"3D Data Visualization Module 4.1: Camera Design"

Cinematography is the art of camera placement in filmmaking. It's an important feature in the language of film.
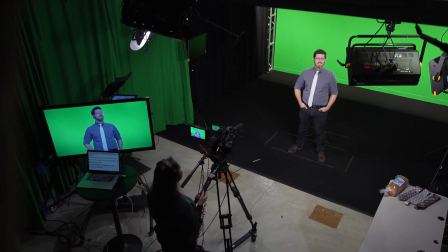6s
A camera placed overhead can give the viewer the impression of being very tall. It can make a character look small or inferior.
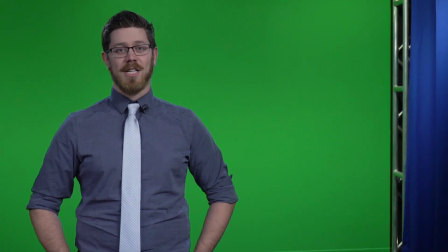14s
A camera that frames its subject to the side can suggest that some action is about to take place in the negative space.
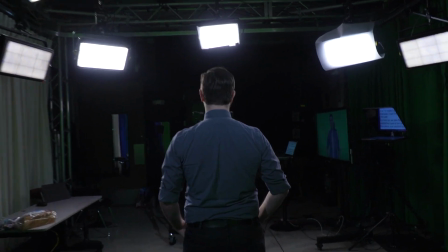20s
And if it sneaks up behind a character, it can build suspense. But how can we take these well-established tools of live-action filmmaking and use them to educate the public with data?
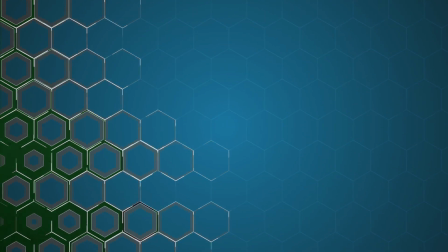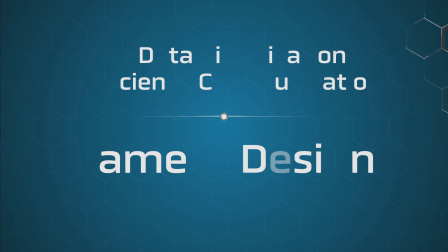One of the major arguments for doing scientific visualization in a cinematic style is that we can take advantage of audiences' familiarity with filmmaking techniques. Techniques that were pioneered with physical movie-making equipment like film cameras, Fresnel lights, and all the limitations of the physical world. When we're trying to design a visualization that immerses our audiences and suspends their disbelief, we're the most successful when we follow the rules Hollywood filmmakers have established for themselves. Or at least follow the same rules as much as we can, considering we're touring data environments that humans and cameras could never go.
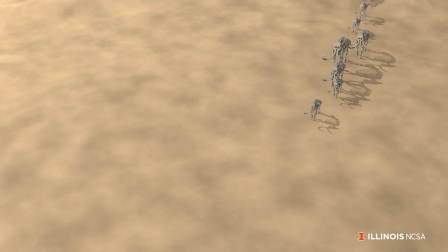77s
One of these informal rules of cinematography is called the rule of thirds.
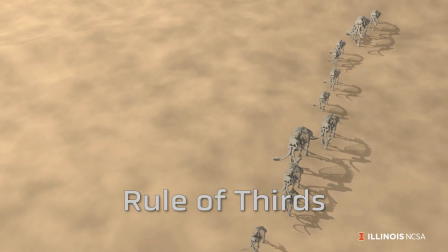82s
It suggests that people find images more pleasing when the subject is off-center, and to compose a shot,
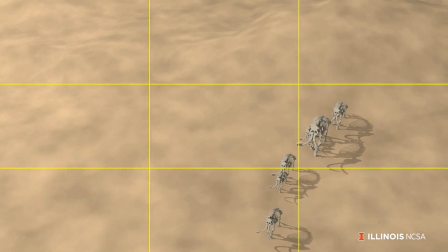87s
you might place the subject, in this case a 3D scan of a mammoth skeleton, along the lines that divide the image in thirds. It's good to keep this rule in mind when framing moving imagery as well. Often, cinematographers will start a shot with their focal object in one third of the screen, and end the shot with it in the opposite third. Another informal rule is that audiences feel more immersed in a shot if the camera is kept at the height of an average human.
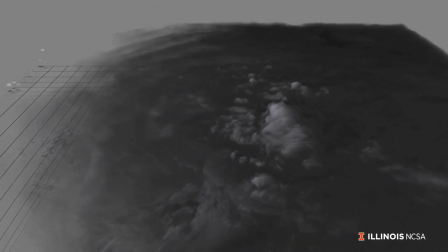113s
In this more didactic visualization, we are flying high off the ground and feel disconnected from the storm.
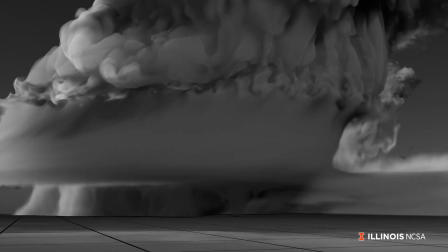120s
But in this visualization, with the camera closer to a human eye line, we feel like we're on the ground being threatened by the storm.
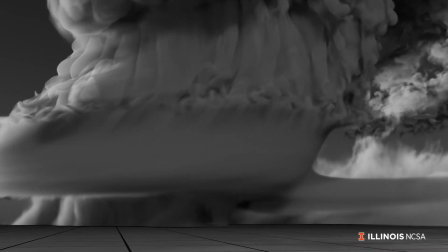128s
Of course, this rule is harder to follow when you're floating in outer space or between atoms.
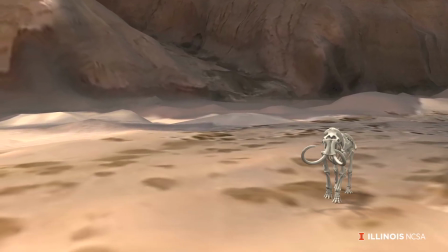133s
Playing with the perceived height of the viewer is a good way to convey the scale of your subject matter.
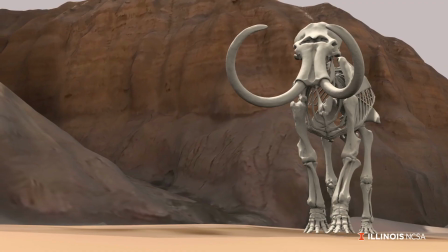139s
By placing the viewer high above or down below the subject, you can make the subject seem huge or tiny. Framing your subject is another important part of cinematography. Filmmakers have named different framings of their human subjects.
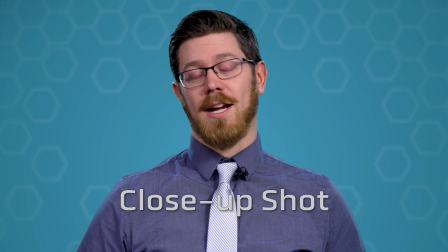152s
A close-up shot generally means the character's face fills the image.
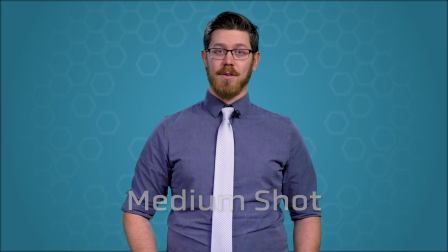156s
A medium shot shows more of their upper body and some of the background, and a wide shot fits their whole body and a lot of the background.
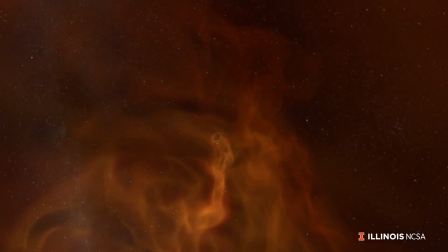163s
In visualization, we can create analogous framings of our data subjects.
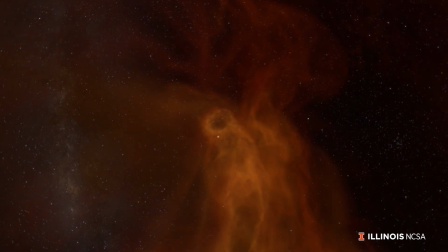167s
A wide shot of your data can establish a sense of location and environment, and maybe even which direction is up, while they're floating through space.
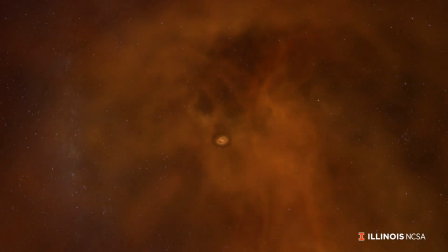176s
Typically, scenes in films begin with a wide shot, also called the establishing shot.
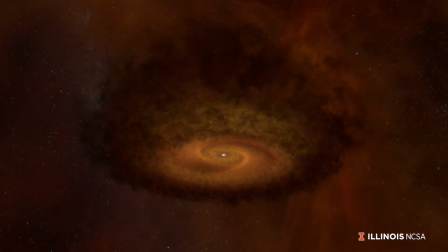180s
And a close-up shot of your data can focus the viewer and help drive the narrative forward. Keep in mind that the edges of your image are not the only frame you can play with either. Often, you can frame your subject with other features in the shot.
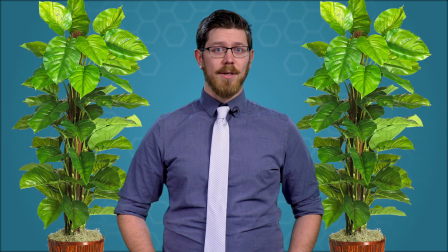194s
These features might draw attention to your subject by surrounding it, pointing toward it, or getting brighter around it.
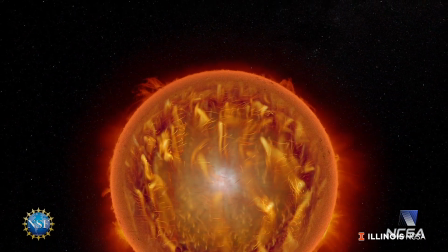201s
You can see in this visualization of the sun that the rolling waves of plasma are framed by a textured spherical shell,
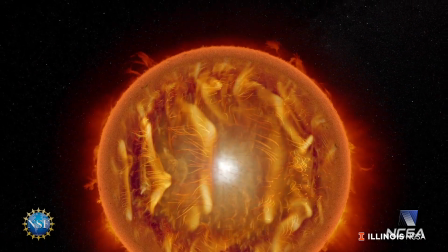208s
and a transparent window gives us a view to the inside of the sun.
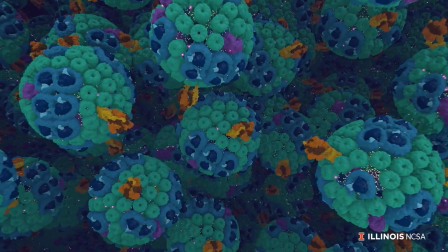212s
And in this biological visualization, you get the sense that we're about to dive inside one of these spherical molecules because of the way its neighbors frame it. When working with data, it's easy to fall into the trap of looking at the data from a distance. You need to remember, traditional cinematography in the physical world mostly limits cameras to stay near the ground. Viewers feel much more involved in the shot if you get as close as possible to the data.
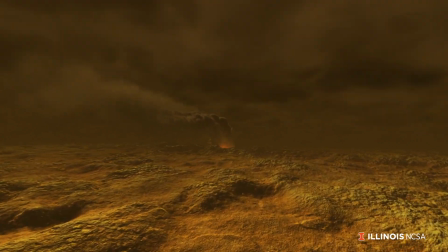238s
For instance, in this visualization, we skim over the surface of Venus on our way to visit a Venusian volcano.
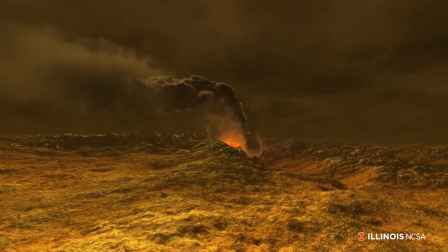245s
It would have been easy to watch this volcano from a distant helicopter perspective for the whole shot.
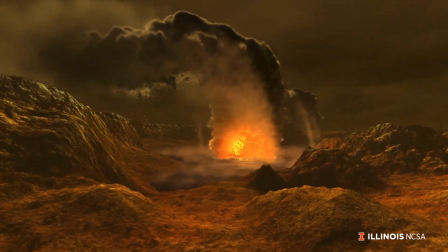250s
But by getting close to the surface, we get a sense of a journey, and the small details in the terrain rushing by us give us something visually interesting to look at. Common advice you will hear from animators is that the motion of your camera needs to feel motivated. In other words, you shouldn't move your camera before an event happens in your data, but rather you should react to it, only moving the camera after you've noticed it happening. This mimics the way documentary camera operators record the real world, and it adds a sense of naturalistic motion to a digital environment. You can take that idea of camera motivation even further. In this sequence, we're surprised by a moon as it enters the frame, heightening the sense of surprise.
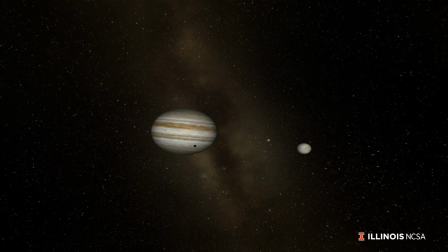289s
Of course, there's nothing accidental about passing this closely to Jupiter's moons, but it still seems like it caught the camera operator off guard.
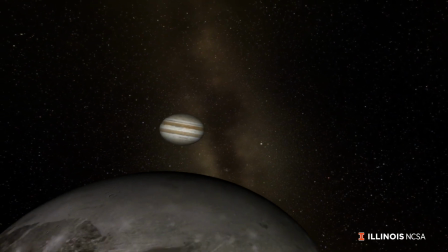298s
You can take that sense of motivation even further by adding some camera shake to really make it feel like a close call. It also helps to immerse the camera in the logic of the scene. You might imagine that your camera is mounted to an aircraft to give it a sense of physicality and momentum.
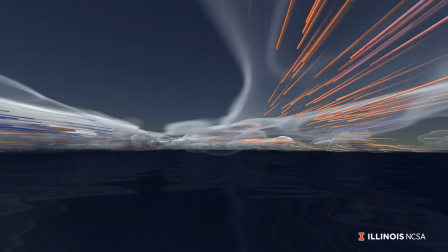315s
You can see in this shot how the camera gets swept away with the winds of the hurricane.
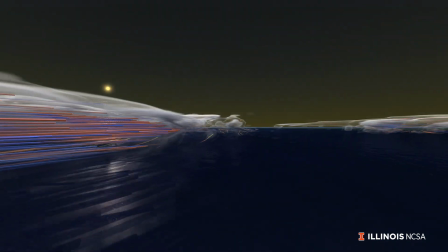319s
It's not flying against the wind, but with it. And the same goes for this spinning protoplanetary disk. The camera is traveling with the spin of the disk being pulled in by its gravity.
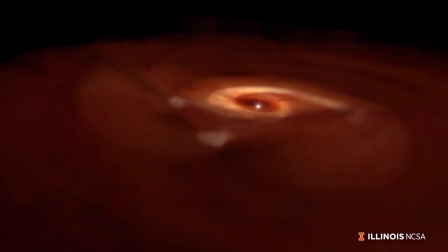330s
One crucial detail to this technique is that you don't want the camera to move at the same pace as the subject matter, or it will appear that the subject matter is standing still.
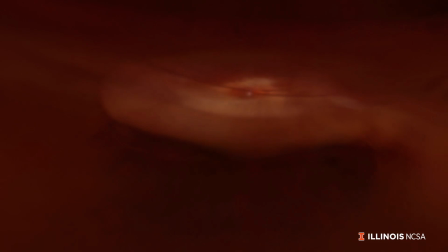339s
You can see how the gas and dust in this scene is still traveling faster than the camera. The speed the camera travels at has another significant effect as well. It affects our sense of scale of the subject. The slower the camera moves, the more we imply that the object is distant and large.
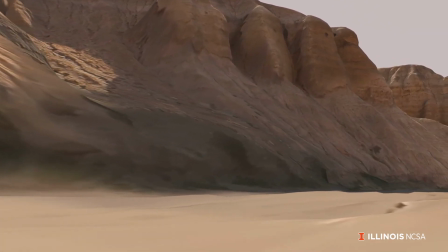356s
This environment can feel large if we take our time flying by it. Or it can feel small if we fly by it at an unreasonably high speed. But why do we have this association with camera speed and the size of the environment? Can't you just zoom in on something at a faster speed than any camera movement? Zooming in on large objects is technically another way that real-world cameras can do a fast push-in, but it's actually a visually distinct effect.
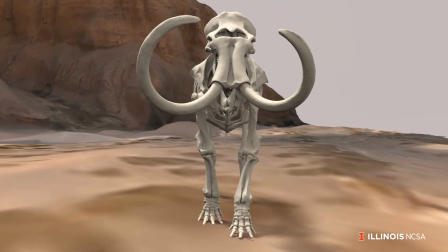383s
A camera zoom stretches the field of view, which is how audiences recognize that the camera is not moving.
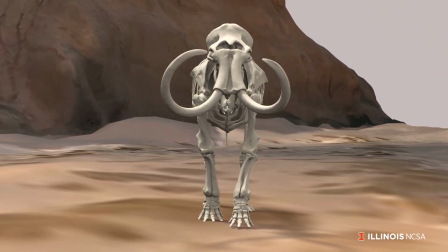389s
This is actually the source of the famous dolly zoom effect that Alfred Hitchcock made famous. One of the early discoveries about making films with computer graphics was that there were two things missing from the crisp digital images that were almost universally found in photography: motion blur and depth of field.
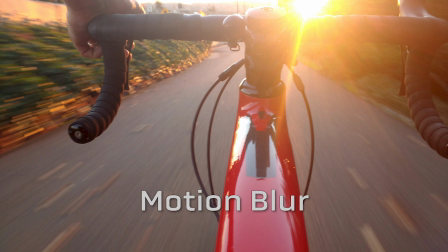408s
Motion blur is the effect in a photograph where something moving faster than the shutter of the camera leaves a streak across the image.
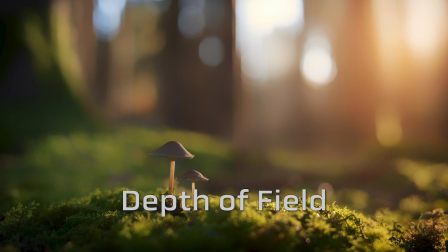415s
And depth of field is a camera lens effect that blurs foreground and background elements based on the focal distance of the lens.
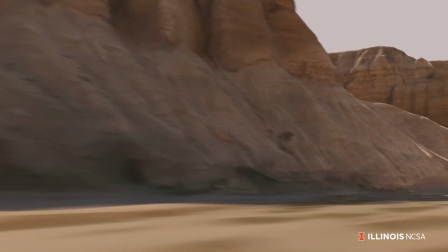422s
When attempting to imitate photography, you will always want to at least consider using motion blur and depth of field.
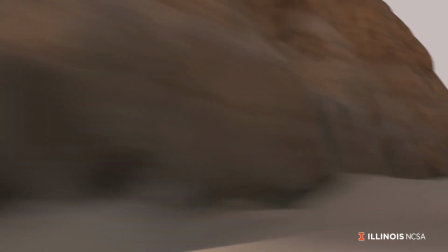428s
These two effects can have a negative consequence of blurring out your beautiful data, but the magnitude of these effects can be dialed very carefully.
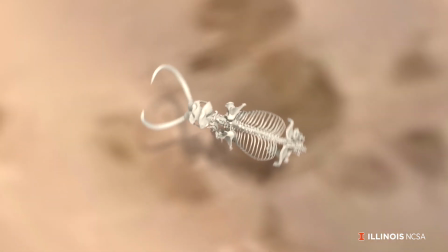438s
Interestingly, these have artistic implications as well. Motion blur limits how fast you will want to rotate the camera because it covers the image in blurriness.
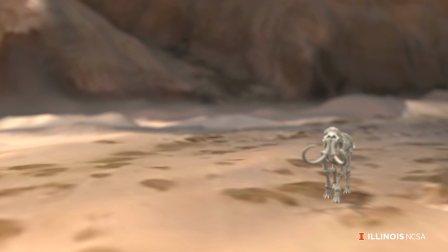446s
And we can use depth of field to draw viewers' attention. An extremely shallow depth of field can also help give the sensation that something is extremely small. Another design consideration is what size of screen you're designing for. It's an inconvenient fact that camera design that works on a cell phone will not play well in a movie theater, and vice versa. This might mean you will have to redesign your camera treatment if you want to produce your visualization for multiple screens. A good guideline for designing a camera treatment for a theater space is to pretend you're piloting a spaceship with the whole audience inside it.
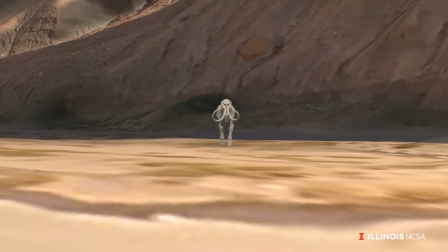481s
Doing a fast roll with a theater-sized ship is going to make everyone puke, so I would not recommend that.